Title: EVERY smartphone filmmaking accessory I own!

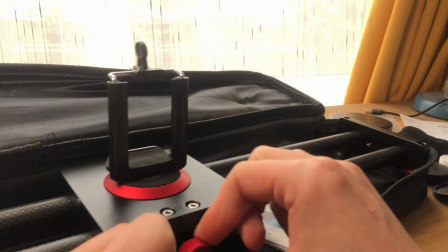So as you loosen it it's going to be quicker roll, if you tighten it's going to be much smoother that and sometimes can be a bit jaggedy if you get it too tight but get it right you get
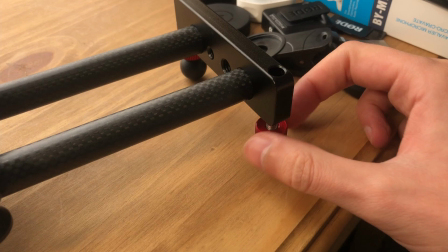really super silky smooth sliding shots also you can sort of screw the feet as
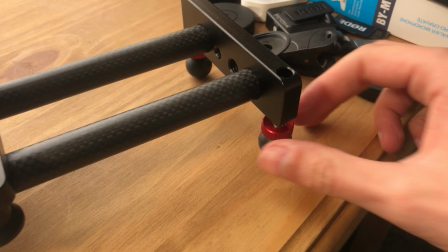well so they get longer or shorter so if you're on a slightly uneven surface you can make it even by making these legs or one of
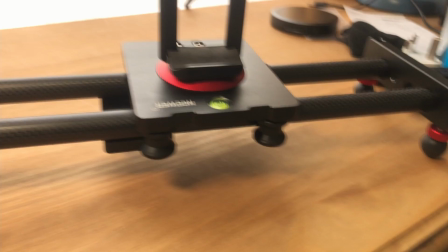them longer to flatten out that surface now i did use this in plant lady so i got a nice smooth shot along the floor which i don't
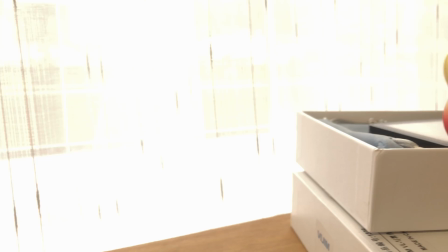think i could have got with a gimbal it's really straight as well so if you want something quite precise it's a really good tool to have and you can do nice
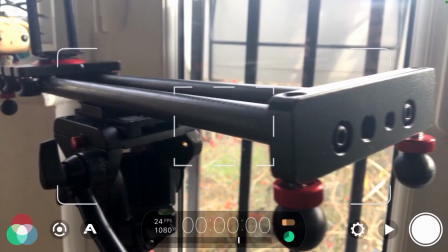reveal shots of characters as well use it in different situations even with a tripod it can work really well and get yourself
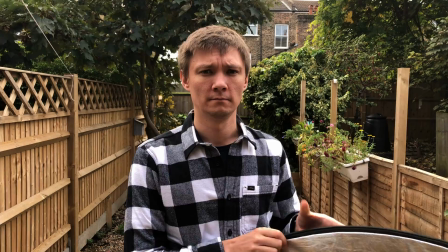some really nice dynamic shots now something that is a real filmmaker's go-to for accessories is a five-in-one
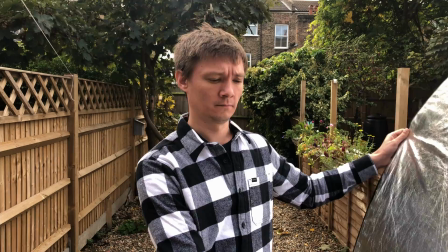reflector now these are so important especially if you're low budget because you might not be able to buy lots of lights but this will help you shape the light that you're working with
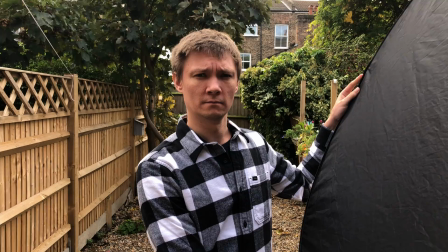or if it's sunlight using reflector like this on the side of it or if you want to do negative fill and put more shadow onto the
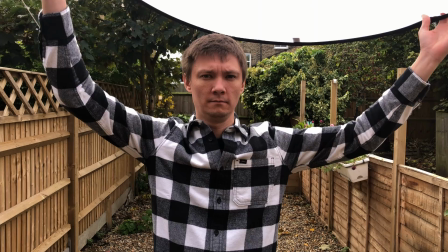side of a face of someone or even put less light onto a wall you can use it as a flag as well to shape the light you're
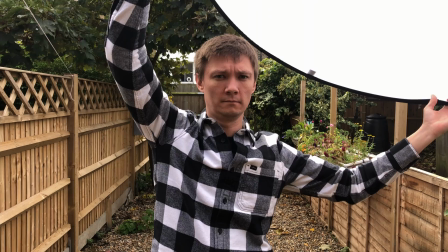using. In the middle it's got a diffusion filter which I've used as well this is super super handy whether you're indoors or outdoors
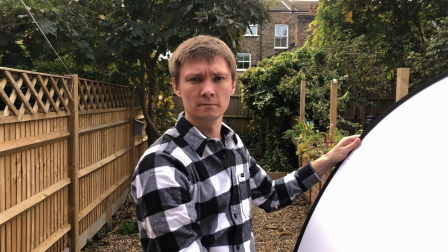because you can stop that light from just beaming too harshly onto a face and create a nice soft light on your subject.
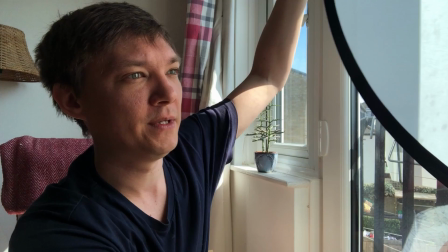If you've watched my how to create cinematic lighting on your smartphone film tutorial video that I made you will know that I got rid of shadows very harsh
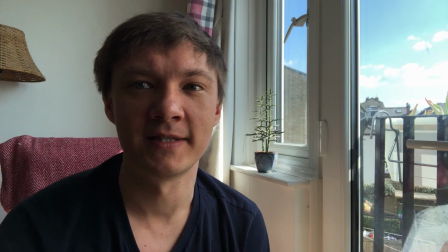shadows on my face by putting up against a window so the sunlight is going through that diffusing and creating a really nice soft light.
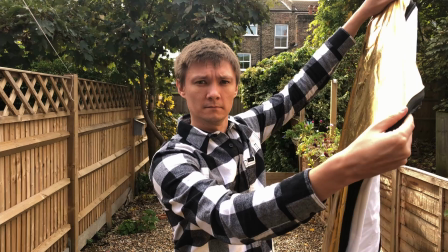You've also got the gold side of this which I presume would be more for modeling or if you just want to create a bit more of a warm look for a character.
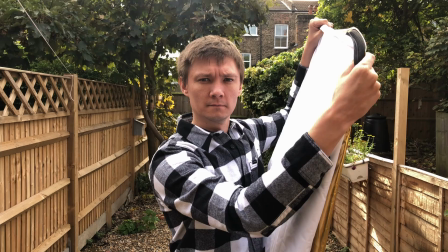I haven't used this one at all but it's nice to have that little extra there as well. On the opposite side to the gold once you turn it inside out you have the white pattern so that's really handy as well.
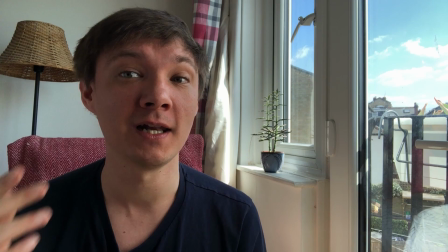I used this in the same video as my diffusion filter that I just referred to a moment ago where you can actually clip it onto anything so you can use the diffusion filter against the window,
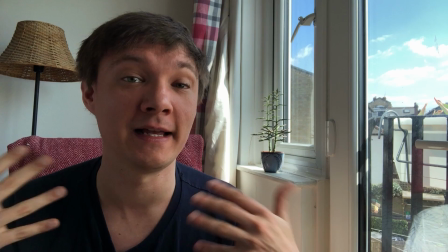take that sheet off of it and then use the white balance to do that as well. Now let's talk about lighting.
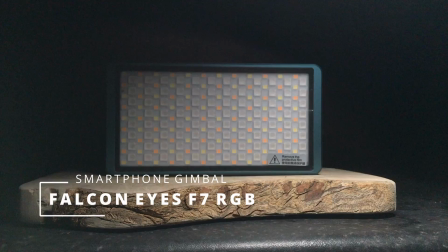This is my pocket light Falcon Eyes F7 light. Now this is an RGB light and with smartphone filmmaking lighting is so important because the sensors
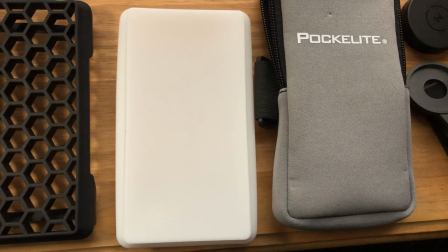are so small you often have to pump in a lot more light especially with older models as I found my 6s and 8. With this I used it as a backlight and a rim light as well.
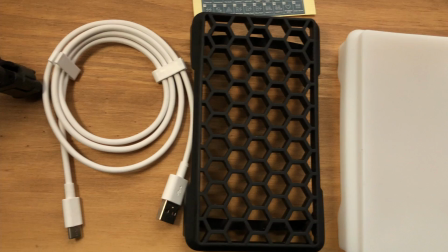With this particular light you actually get a soft pouch to put all of these things in so you've got a soft box you've got a grid or a honeycomb they
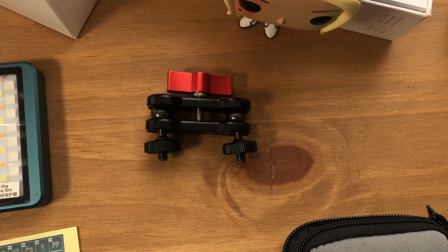call it the charging cable you've got an adapter so you can screw that onto a rig setup and then attach the lights with
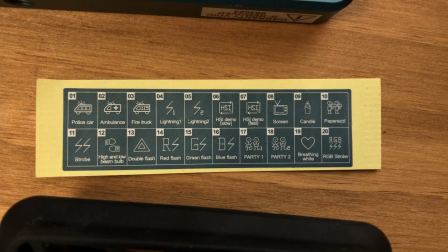the quarter inch thread underneath it to it and shape it and have it angled at any kind of angle that you want it to have it at it also
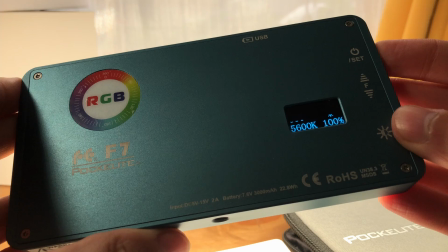comes with 20 different effects some of them i would say are more useful than others but they are really great to have if you
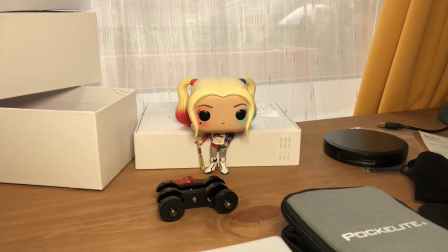ignore the flashing of this screen it is not doing that in real life it's just on the camera it has a huge range of color temperature so
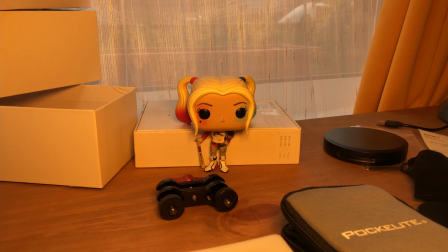you can go right down to get a really really warm color temperature of about 2 000 kelvin almost pretty much candlelight really and you can go
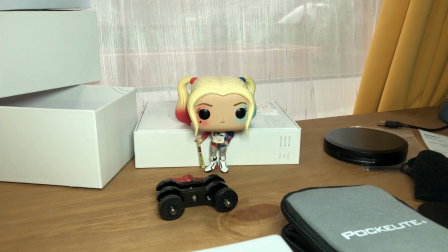all the way up to much much close to moonlight almost with 9 000 kelvin it's got a huge range of color temperatures that's really
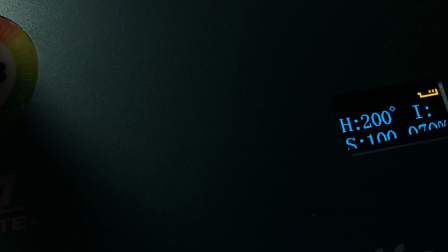really helpful for smartphone filmmaking you can change the hue and the saturation although i'd probably do that more in post and as you run through the colors here you've
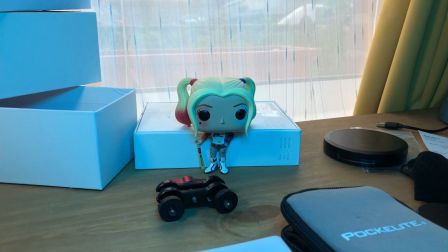got pretty much all the colors of the rainbow and it's just a very powerful light as well for the size of it it puts
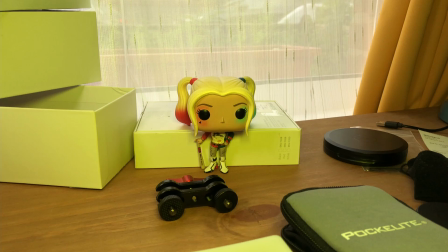out such a huge amount of light and it's not going to light up a room or anything but if you want a nice strong key light then it's going
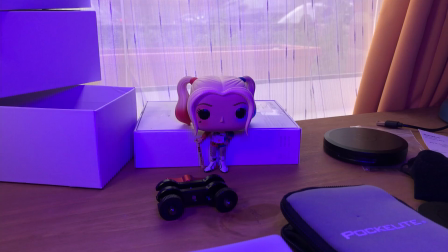to work really really well especially if you use it with your five in one reflector you can start to make
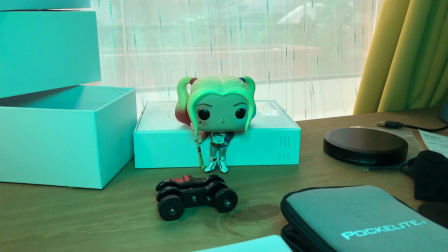some pretty amazing techniques and coloring onto your images and lighting effects as well.
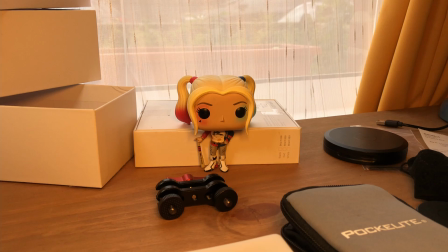Now talking about lighting effects let's see what kind of scenes we can create with this light.